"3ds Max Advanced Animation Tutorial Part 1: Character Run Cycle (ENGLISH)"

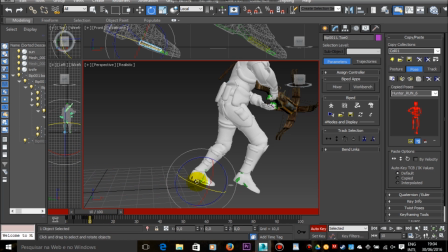important thing about running animations is that when you make your model move forward while it's running,
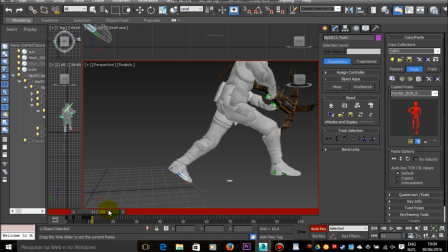you must be careful about the foot position.
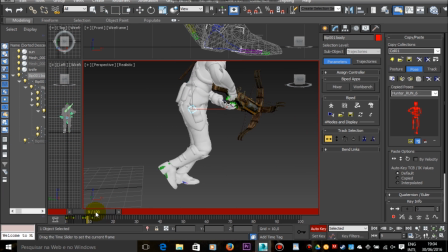If the foot that sustains the body slides in the ground, the animation looks very artificial.
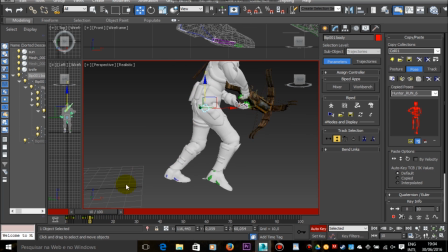It looks like the character is floating and trying to run in the air.
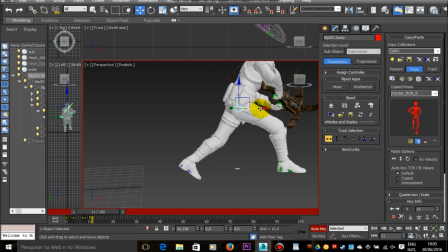So the foot that sustains the body during the run needs to be planted in the same place. It shouldn't be displaced in any axis.
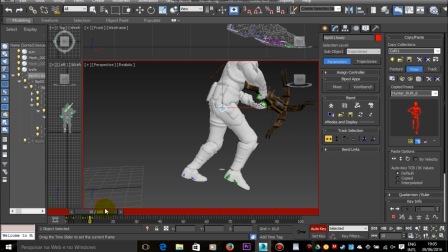So what I'm trying to do here when I'm moving the body forward and backward is to try to find a
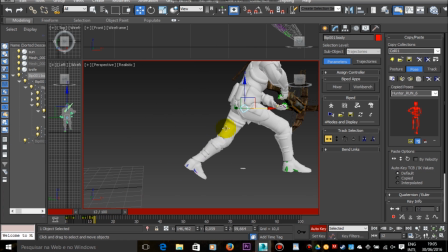point between the frames where the foot that is sustaining the body is not sliding so much.